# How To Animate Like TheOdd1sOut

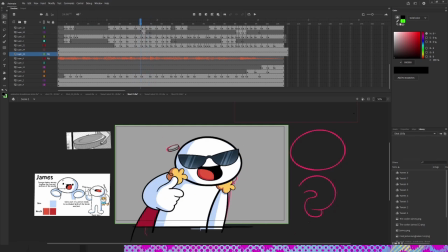(4:04)
And so when he moves, changes position, like the shadow changes slightly, like it starts changing to the other side, and then it's like always in front of him.
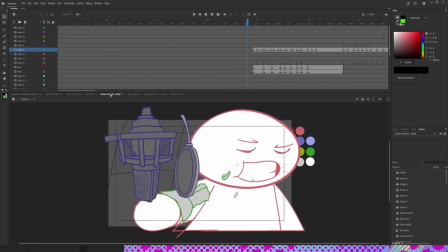(4:11)
Like the light's always in front of him, except for this shot. So this shot, he's in the closet, right?
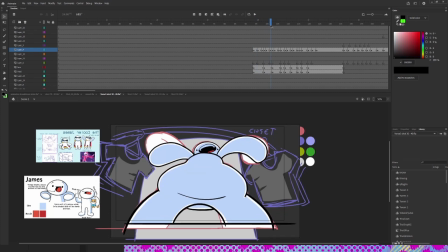(4:19)
And the lights come from behind him, so I had to change it up a bit. Oh yeah, this shot was weird. This shot was really weird. So James is like, the line is like, I got an expanding belly, and he just smacks his belly.
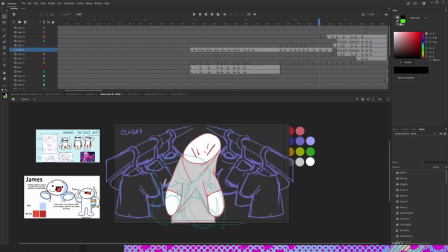(4:31)
That was the whole bit. He just smacks his belly. And then there's another bit where he's struggling to put on his shirt, which is only like 3 frames.
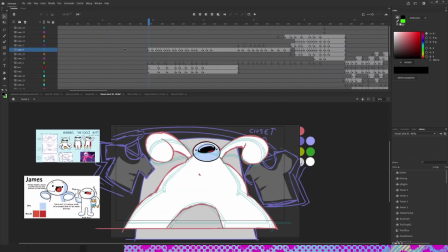(4:39)
And so what James was like, can you make his belly jiggle? I'm like, what? Yeah, make his belly jiggle like it's getting bigger. I'm like, I got you, big boy.
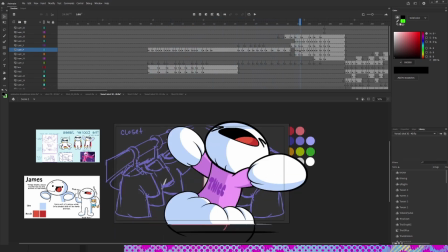(4:50)
And same thing with this. He was like, make him struggle more. So I didn't know really what to do. So I just made him start spinning around, struggling.
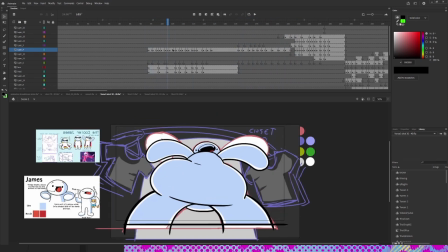(4:56)
So let's start with this shot. So it's like, I got expanding belly, and I have it like animated on the beat, like boom, boom, boom.
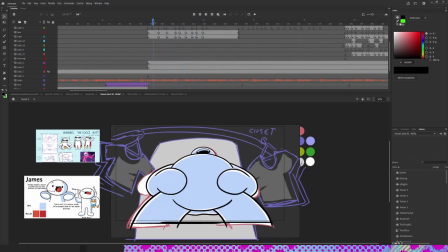(5:02)
Like, let me see if I can make this play.
Got an expanding belly.
Look at that. When he's talking, it goes with the animation.
Got an expanding belly.
Look at that. It's perfect. Like the animation is set up as synced with like the audio that he's singing.
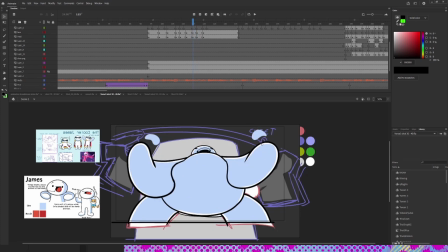(5:17)
And it's beautiful. That is also a smear frame right here. It's a multiple a little bit. I added a little multiple bad boy there. Smacks it, and as it gets really big and jiggles a little bit. And this shot, all right.
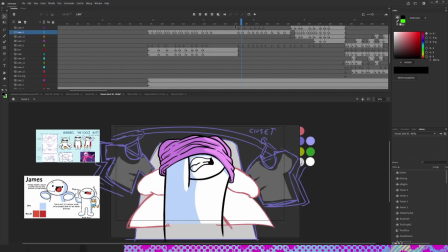(5:29)
So I didn't know really how to emulate more struggling to a shirt, because like, who struggles?
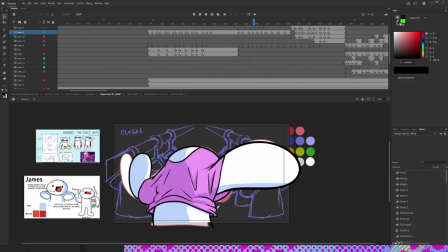(5:35)
But I was like, what if I just make him spin? So I make him spin a lot more in this.
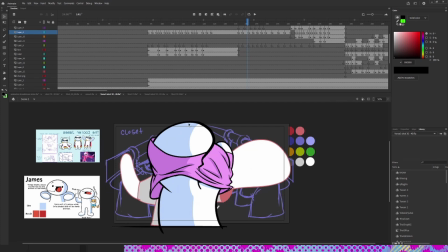(5:40)
So here, you're watching the thing. So this arm is a little closer to the camera, right?
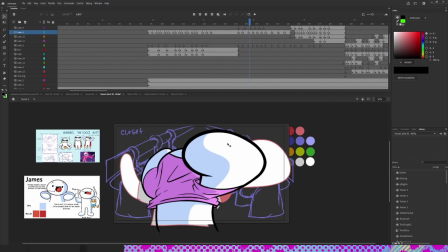(5:45)
So I make it thicker. The lines are thicker when it's closer to the camera, because, you know, it's closer.
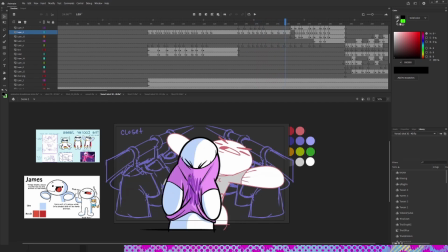(5:51)
And then it whips across, and he just like pulls it above his head. He crouches down, the anticipation, and then tries to pull his head up, and bam!
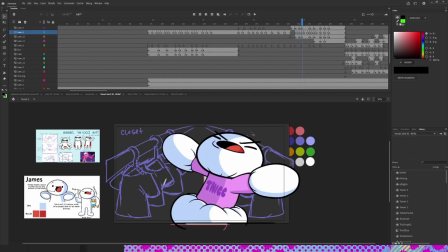(5:59)
It stretches a little bit. This is a little stretch. And he squashes, and he's like a little bulgy, and he's all sad.
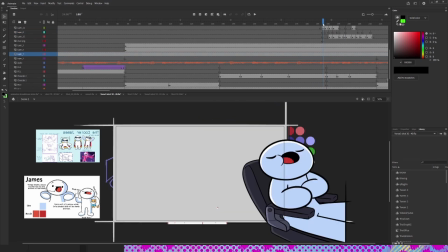(6:05)
He's like, oh. Alright, so now let's talk about this chair shot, right? So here he is, just spinning around.
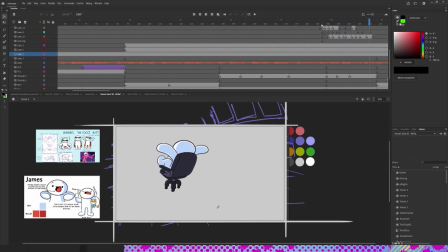(6:11)
Some frames look a little weird in there, but it goes by quick. So it's hard.
From a chair to the kitchen.
You don't have to make it perfect. Like, you don't have to make, like, your frames perfect, right? Like, if it's an in-between frame, don't worry too much about it.
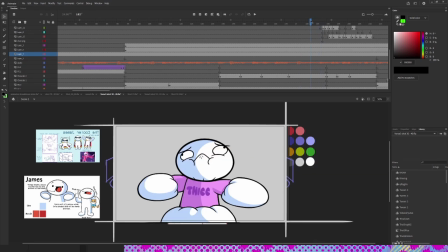(6:23)
But if it's like a frame that lingers on for a while, like this, like how he just sad sitting here for a while, you want to make those the nicest drawings that you have.
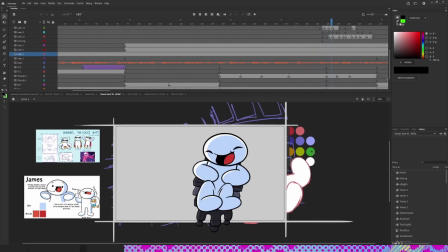(6:31)
But if it's just an in-between where it looks weird like this, it looks a little wonky, but it doesn't matter. It conveys the motion.
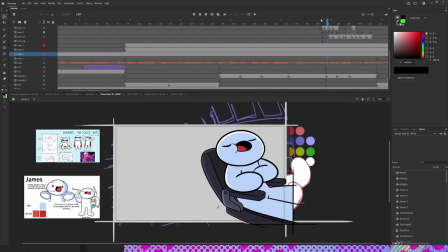(6:37)
That's all you need to do. So let's start off. So he pushes off, right, and his arms are down, like holding his belly, and his face is down, right?
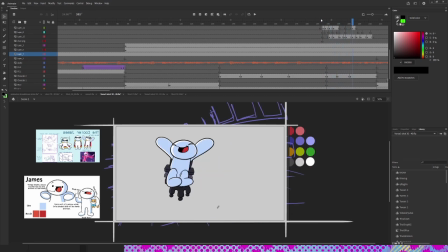(6:44)
And then skip ahead a couple more frames. In the same drawing, the same pose, it's just his face is up more, and his arms are up in the air. Because it's like, it would be boring if he, like, had the same pose over and over again. But if you want to reuse the pose, it just slightly change some elements about it,
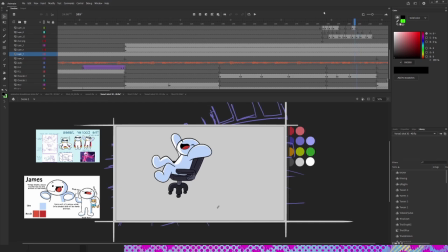(7:01)
like maybe the arm positions or the face positions, and it will make it, like, more appealing to look at, right? It's like, whoa. That looks way more cooler, and it doesn't look like you're reusing assets.
From a chair to the kitchen.
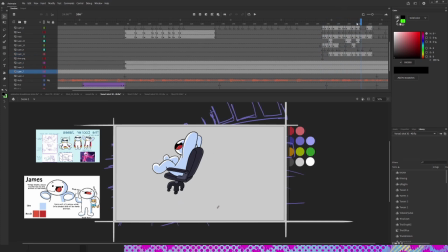(7:11)
I have to add, I slow down the frames a little bit towards the end here. I add one extra frame, which is this one, because he originally starts off fast and pushes off fast,
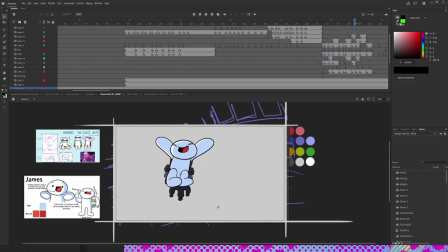(7:21)
and then as he gets further away from the camera, and then he's slowing down to get to the fridge, it gets a little bit slower and longer each spin.
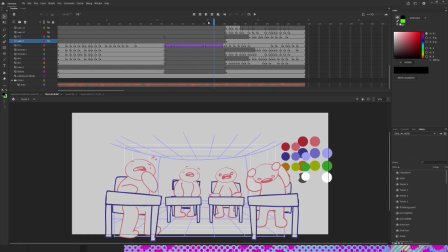(7:28)
All right, now check this out. This is a storyboard by Ed, and it's really good. So here's the bubble people.
They're like, and ignore was that today?
So that was really good, right? That was really, like, sexy and everything. Look at the movement and animation. Oh, so beautiful. So, James was like, hey, can you make it so people part of the team?
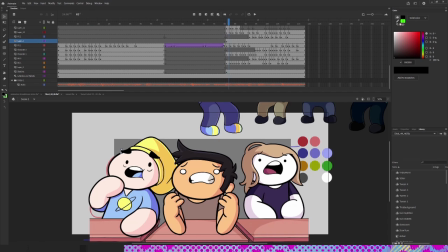(7:46)
And I'm like, God damn it, James. I'll try to play it.
And ignore was that today?
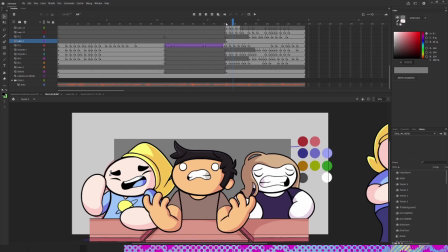(7:52)
So I have to, like, every character. This one took me forever because 3 characters moving all at once. They're all shaded.
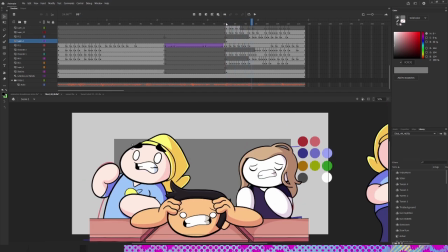(7:57)
Animating with shadows is the worst. Don't do it. I don't recommend. It would take too long.
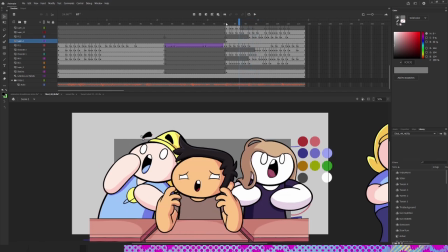(8:02)
And so everybody has, like, little motions about them, like secondary motions, like my beanie, Ed's hair, Annie's hair, right?
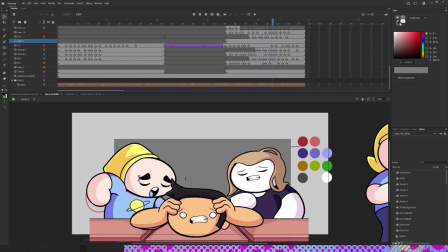(8:09)
So my beanie bounces up and down, and it whooshes around like it's like behind my head. It's like a secondary motion. Like when my head turns, it takes a while for my beanie to also turn.
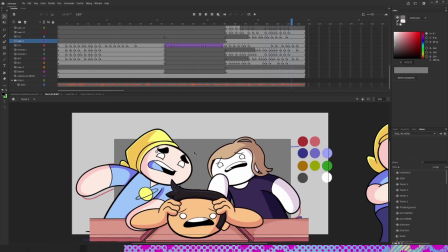(8:20)
It takes like an extra frame or two for my beanie to catch up with my body. Same thing with the hair on Annie and everything.
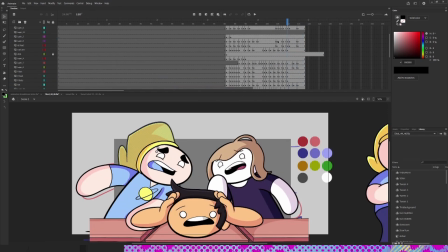(8:26)
And it was beautiful. There's a lot of layers. Look how many layers that is.
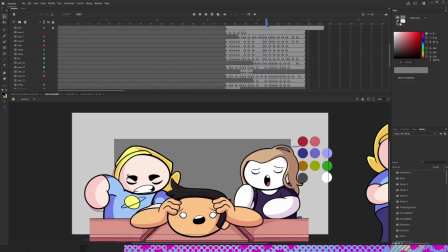(8:32)
Ah, look, all these 1s and 2s, and this one definitely took.
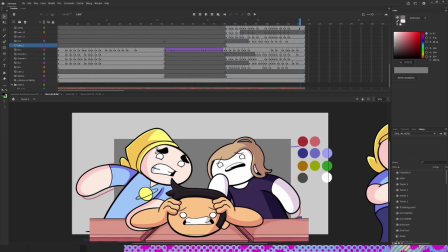(8:36)
This took the longest, and it's like one that it's only like less than 2 seconds.
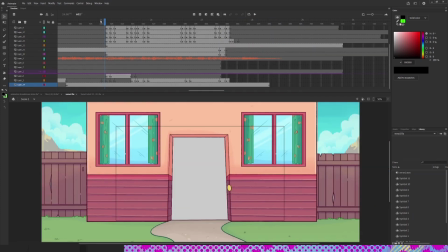(8:41)
No, was that today? And guys, I'm not saying I'm not the greatest animator out there. Like, there's a lot I need to learn still about like animation and everything.
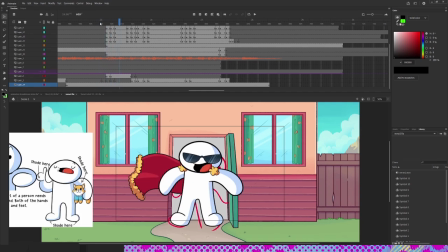(8:49)
But this is just my process to stuff. Like this scene, I'm not the proudest of this scene, but it got the job done.
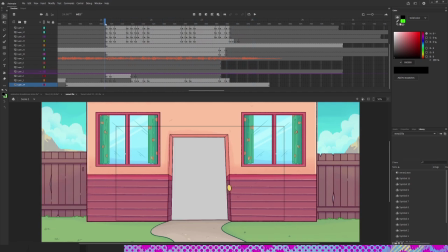(8:54)
It was conveying what it needs to convey. Pull my foot back inside of my house now.
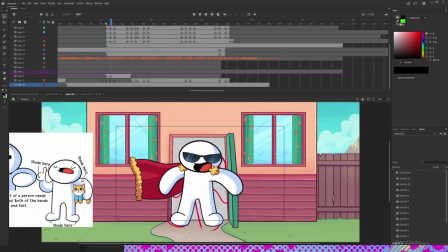(9:00)
It's a standard, beautiful animation. I wasn't too crazy or proud of this moment.
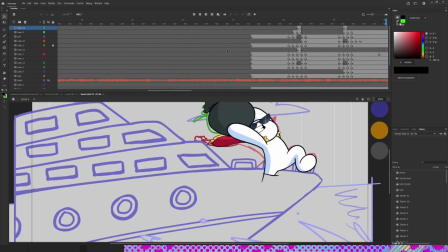(9:05)
I'm more proud of like the phone throwing one. Oh, I love crazy movements. If that was just a simple movement, here's another good, nice, simple movement.
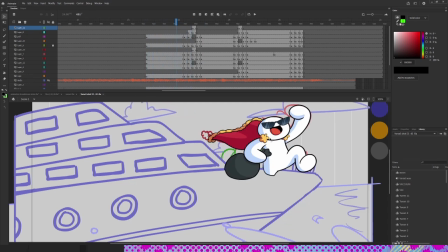(9:12)
Very nice. I reused the animation of this cape from another scene where he was dancing on the table, which I'll go back and show.
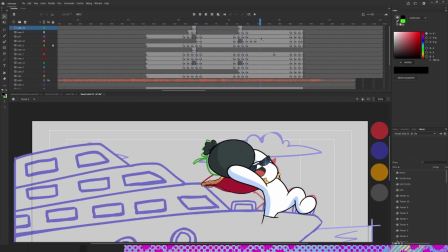(9:19)
So he bends over, and then the bag jiggles a bit because it's had a secondary motion because it's still like catching up to the body, and it's full of trash, so it jiggles a little bit. You know what I mean? And then right before, like right here, it's not supposed. He doesn't see in the storyboard behind him. He doesn't like throw it.
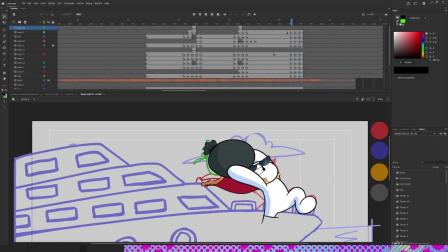(9:37)
There's like a nice trick that like directors do and stuff a lot, where they're like start throwing in one frame,
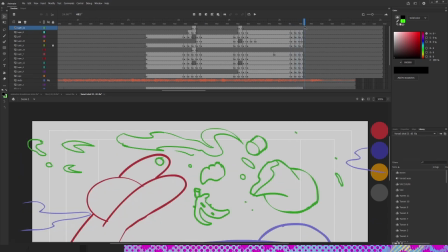(9:44)
one shot, and then they'll continue throwing in the next shot There's like a good video about it.
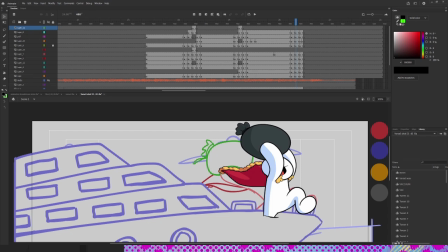(9:49)
It's like every frame of painting is this cool YouTube channel that breaks down like shots, and sometimes like there's this one with like Jackie Chan. It's really good that he breaks down his movements and how he shoots things,
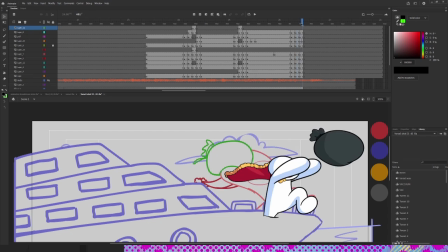(10:00)
which that's like conveys like fight scenes, and that's a good way to keep like the audience not lost in shots.
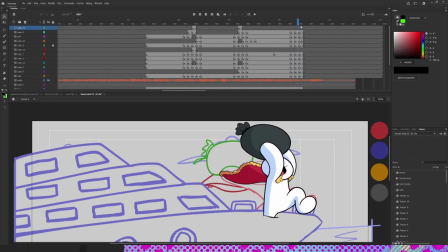(10:07)
Is just to like repeat like the first couple frames of a repeat. So you should check those out.
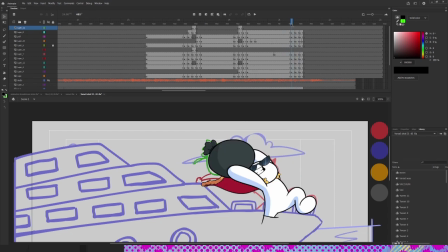(10:12)
Every frame of painting. So go check that out if you wanted like more about direction with camera work and stuff.
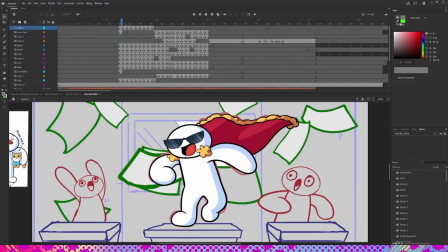(10:17)
You'll see. All right, this is the last shot, all right?
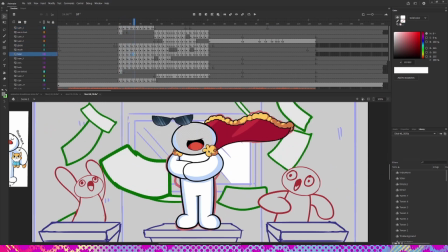(10:19)
And I also forgot to mention, I reuse a lot of assets, like the glasses, the head shape, the fuzzball, the cape, so don't be afraid to reuse assets if needed.
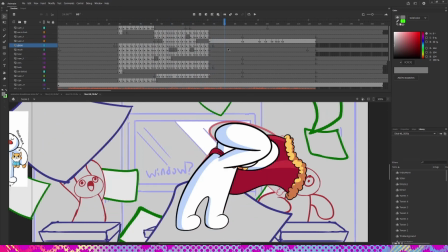(10:27)
But like the body and the body animation, it's all different, so that's all that needs to be conveyed in these shots.
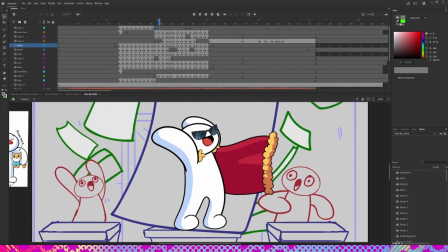(10:34)
So James is dancing on the desk, just doing his thing, and then a paper swoops by, right? And it gives us the opportunity to like change the pose without making another in between. Like, look at that! It's a big jump. Only thing that really changes is the cape.
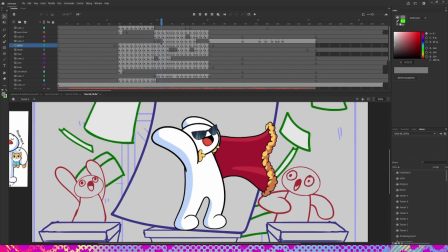(10:50)
I make the cape like move down so it matches kinda where the cape goes is the next pose.
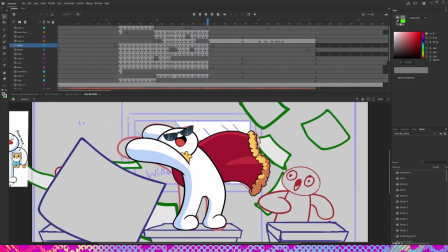(10:55)
'Cause it's still visible behind the paper a little bit, but you guys would never known. The only thing that really changes here is the arms.
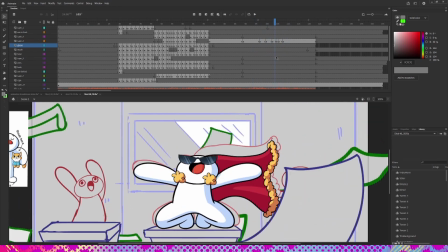(11:02)
And then I just reuse the same body shape and head shape, and I just bounce them up and down and squish them.
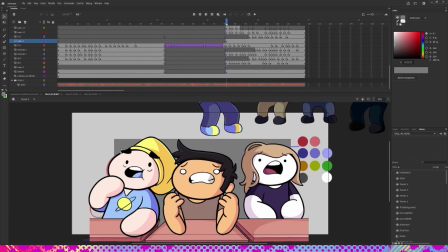(11:08)
And the face just goes up, and it's like, bam! So there you go. That's all the shots I did. Well, majority of them, I think. I'm not quite sure. I don't remember. But yeah, those are the shots I did for the Odd1sOut Good Person music video.
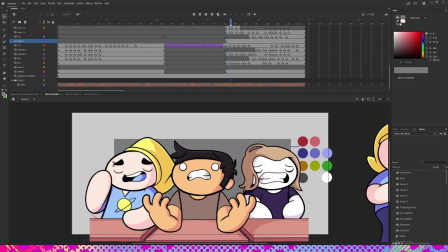(11:20)
If you guys got any questions about animation, just let me know. I have, like, there's some good videos to check out. I recommend, like my last animation breakdown video, there's a video called The 12 Principles of Animation, where it teaches you like squash and stretch, multiple smears, all those beautiful techniques.
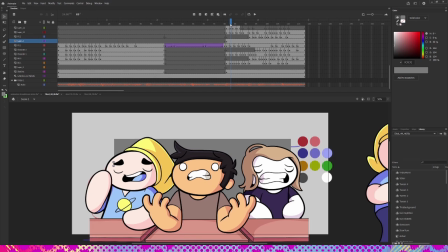(11:38)
Just go watch that video. It's by the boy Alan Becker. He's a sexy man. Go check him out.
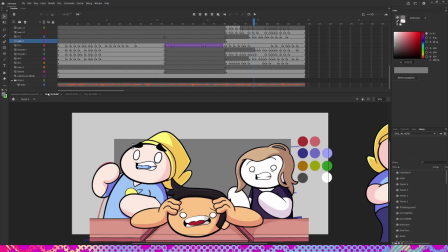(11:43)
If you want to see more breakdowns, I have one more on Life is Fun where I storyboarded and animated the chorus for that, which I had more creative freedom. You should go check that out. That's when I go crazy hard on that bad boy. I'm not the greatest animator, but I think I did all right. So let's get some questions with the boy, the Odd1sOut, James himself. And that is going. Oh, yeah. Yeah. Uh-oh. Did you drop something? I just dropped the camera. That's not good. That was not good. It is the day before we upload, Saturday. It is.